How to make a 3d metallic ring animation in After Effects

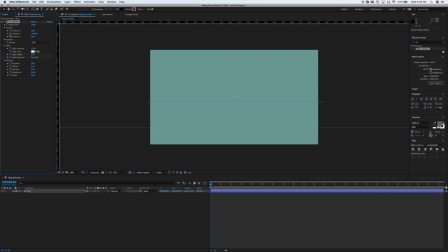[4:04]
So I'm going to crank this all the way up on the position Y. I'm going to put the stopwatch down, and I'm going to move ahead a couple of frames, probably about half a second here,
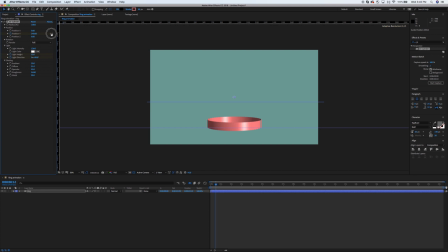[4:17]
and then I'm going to drag this back down till we get to about the point that I want it to be, based on where I placed my guide. So as you can see, we've got nice 3D space here.
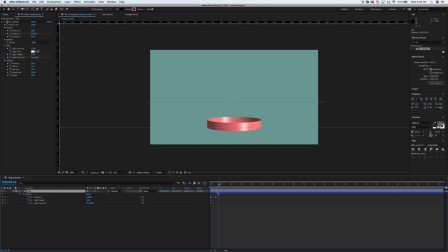[4:31]
The lighting kind of remains constant, but what I can do is I can change those as well once we get this kind of set. So I'm going to go ahead and easy ease those, and then bring up your graph editor.
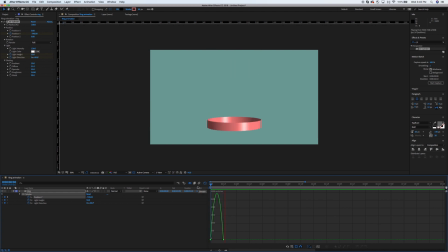[4:46]
I think what we need to do is kind of make this have a bit of an impact. So what I'm going to do is I'm going to go ahead and just drag that first control point over. You can see that makes it kind of rev up, and it drops at a little bit faster pace now.
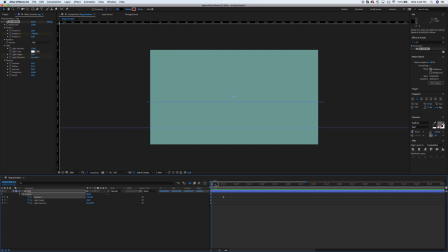[5:03]
and it stops more abruptly, which I think is good for this effect that we want to do here with this ring. So we'll go ahead and scrub over that and see if it's to your liking. Again, you know, feel free to play with that graph editor, but I kind of like this one. I use that a lot.
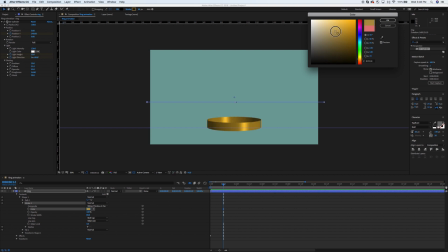[5:23]
So now that we've kind of got stuff where we want it, let's go ahead and you know, get that color that we wanted, kind of a goldish color. It's going to kind of tweak a little bit of the lighting we've done,
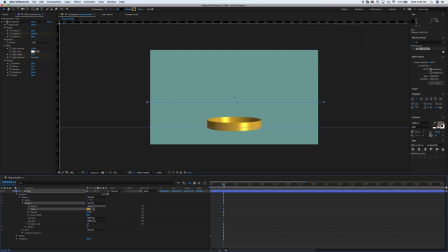[5:36]
so it certainly doesn't hurt to get your color correct from the very get-go, but I was trying to just get right to the point here. So what I'm going to want to do is, again, we'll let that scrub through, see how that's looking. I'm going to change the metal look a little bit here, make it a little more dull,
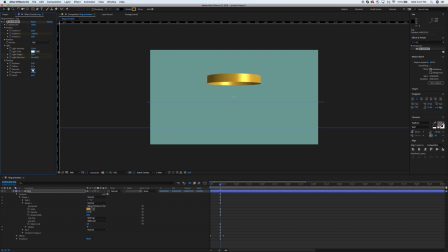[5:57]
tweak our roughness, let's see, get us exactly where we want, really. There we go, that's not quite as blown out, and I think that's looking pretty good. So again, we'll scrub through, see how that looks. Looks pretty good to me.
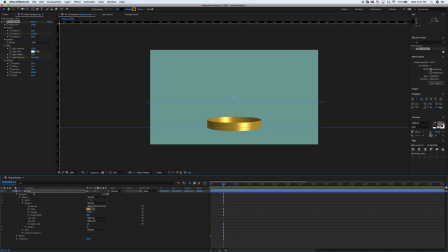[6:14]
So again, now we could again stop at this point, but let's try to make this look a little bit more like a ring. So what I'm going to do here is I'm going to set new stopwatches,
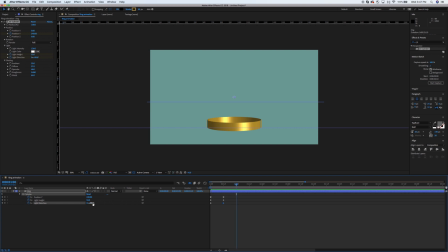[6:29]
new keyframes at the light height and light direction, and then I am going to crank those over a little bit. That's probably not crank the light direction quite as much. Let's do the light height a little bit more. So we've got a little bit of a revolve thing going. So it looks like as it lands, that ring is kind of rotating a little bit.
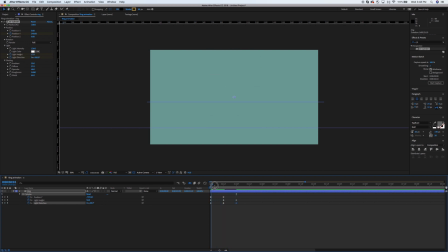[6:51]
And we'll get that back to where it was. All right. So there we go. So now we've got a little impact with the position change. Let's go ahead and easy ease those. And then after it lands, it kind of revolves a little bit.
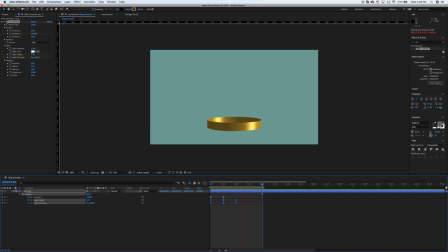[7:06]
And all we did there was change the light height mainly. And there you go. So again, if you would like to stop at this point, you've kind of seen what the CC cylinder tool can do. You know, feel free to do so.
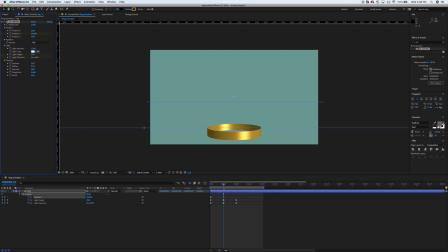[7:22]
If you use a rotate within the layer properties, it will actually unlink your rotation, and you can see if you mess with that a little bit what will happen.
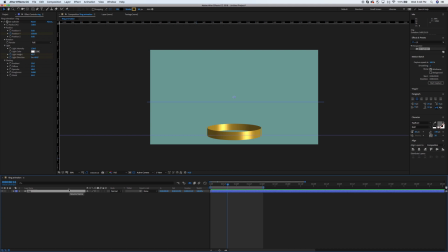[7:36]
But you know, any of the faux rotation you want to be doing with the light at this point, if you rotate your actual layer, it will create a different shape altogether, because what it's doing is it's rotating that cylinder effect.
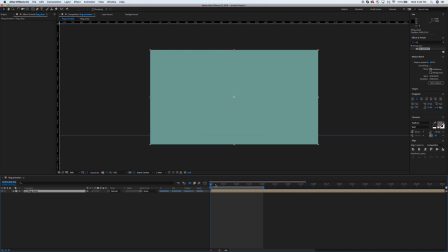[7:52]
So again, let's look at and see how that impact looks. Little bit of a tweak there.
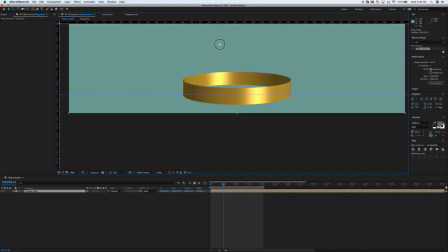[8:00]
All right, so let's go in here.
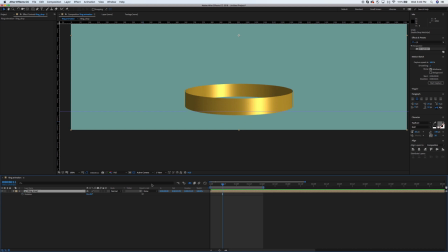[8:11]
Okay, so what I want to do is I want to pre-comp it, as you've seen I've done. If you do it within on the shape layer level, again, it's going to tweak your cylinder. So what I want to do is I want to make sure that I pre-comp it before I do any of this rotation.
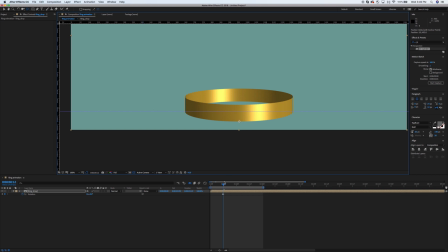[8:27]
And what we're going to do is we're just going to add a little wobble when the ring impacts the ground. So I haven't specified where the ground's at other than our guide, but what we're going to do, again, because a lot of times you want to make a null object and kind of pin the edges,
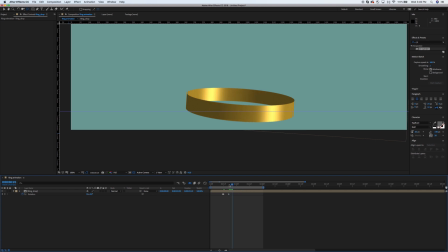[8:46]
but what I'm doing here is not as important because this is going in more of a 3D space. So I'm just going to do a basic rotation. Pin it at 4. We already had a negative 4.
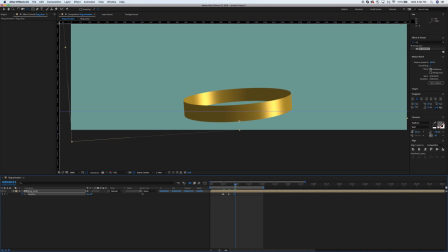[9:00]
And then I want to tighten up when I move a couple of frames forward. I want them to be a shorter time frame than I did previously, because that's kind of how the wobble works in physics.
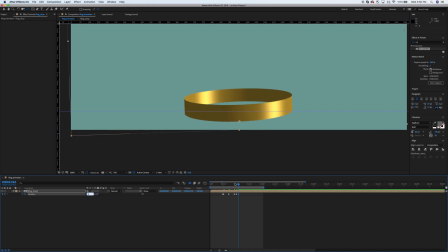[9:15]
So you also want to do the inverse of what you've done before each time. So if I do 2, I want to do negative 2. If I do 4, I want to do negative 4. And then it's diminishing each time I come out, so that wobble is lessening,
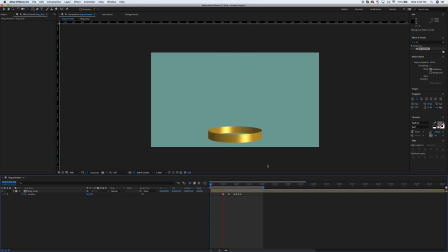[9:31]
just like you would see on like a can or anything like that. So you can kind of see how that's working. So again, I'm not a physics professor or anything like that, but I think we've all seen how things you know,
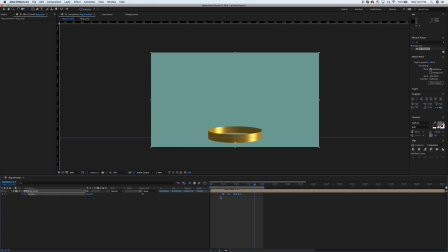[9:48]
impact especially metal things or hard things when they hit wood or a ground surface. There's a little bit of a wobble like that. So I'm going to go ahead and easy ease, make sure that looks good, and it's not too bad.
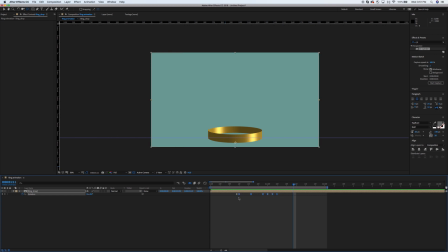[10:02]
I might tighten these up just a touch. So I'm going to grab those all, start dragging those in. Whoops. Grabbed one too many. Oh, did it again. Sorry about that. There we go. That's the ones I want. I'm going to drag those in just a touch. Okay.
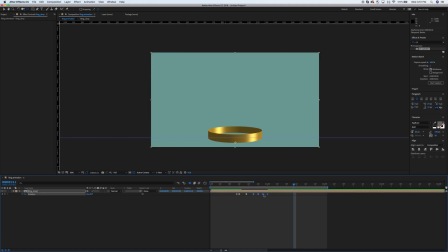[10:25]
Let's see how that looks. I think that wobble was a little slow. There we go. That feels a little more natural. You're not going to get a crazy amount of wobble, but a little bit as it impacts the ground there.
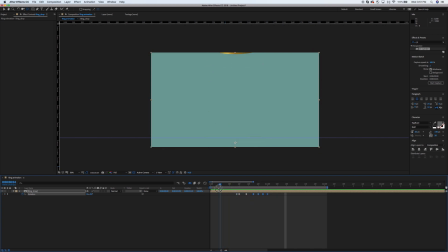[10:41]
So again, I didn't use the graph editor here. I just kind of basically used your basic easy ease here to see how that works. And as you can scrub through, you can kind of see that impact. It adds a little bit of dynamic motion there.
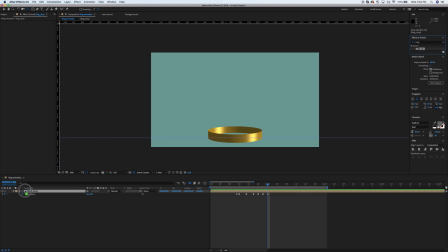[10:58]
So next, what I'm going to do is I'm going to do bulge. That's in our effects and presets drop down. You can search that out. It's just basically bulge. It's in the distort drop down as well. So what I want to do is I want to move my horizontal and vertical radius.
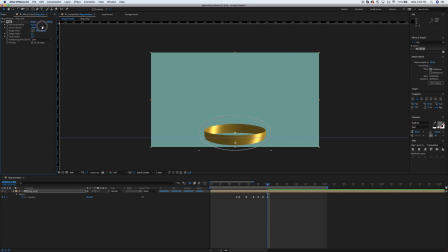[11:17]
I also want to move my bulge center so it's right over my ring. So let's make sure that that's encapsulating the entire thing. I've used 412 for my horizontal radius, 202 for my vertical radius. Again, you don't have to copy those exactly, but you know, you definitely want that center point to kind of align.
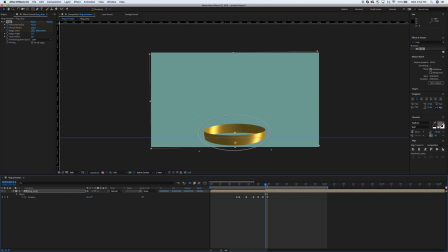[11:37]
So again, we're going to have to go back in space a little bit. The nice thing is here is it's following my rotation properly because I've done a pre-comp, but it's not going to follow the motion path. So what we're going to have to do is we're going to have to keep changing that bulge center and make sure,
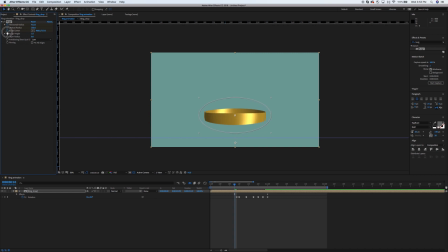[11:56]
you know, you've got that stopwatch keyframe. And we're just going to keep moving that up as it goes. So might want to go two frames at a time. You know, those tweens should work pretty well for you. Again, just make sure you've got that bulge center right in the center of where your image is at.
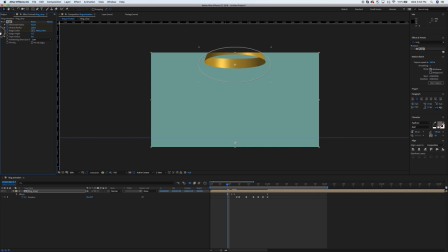[12:14]
And then let's move it all the way to the top. Crank that bulge all the way up. There we go.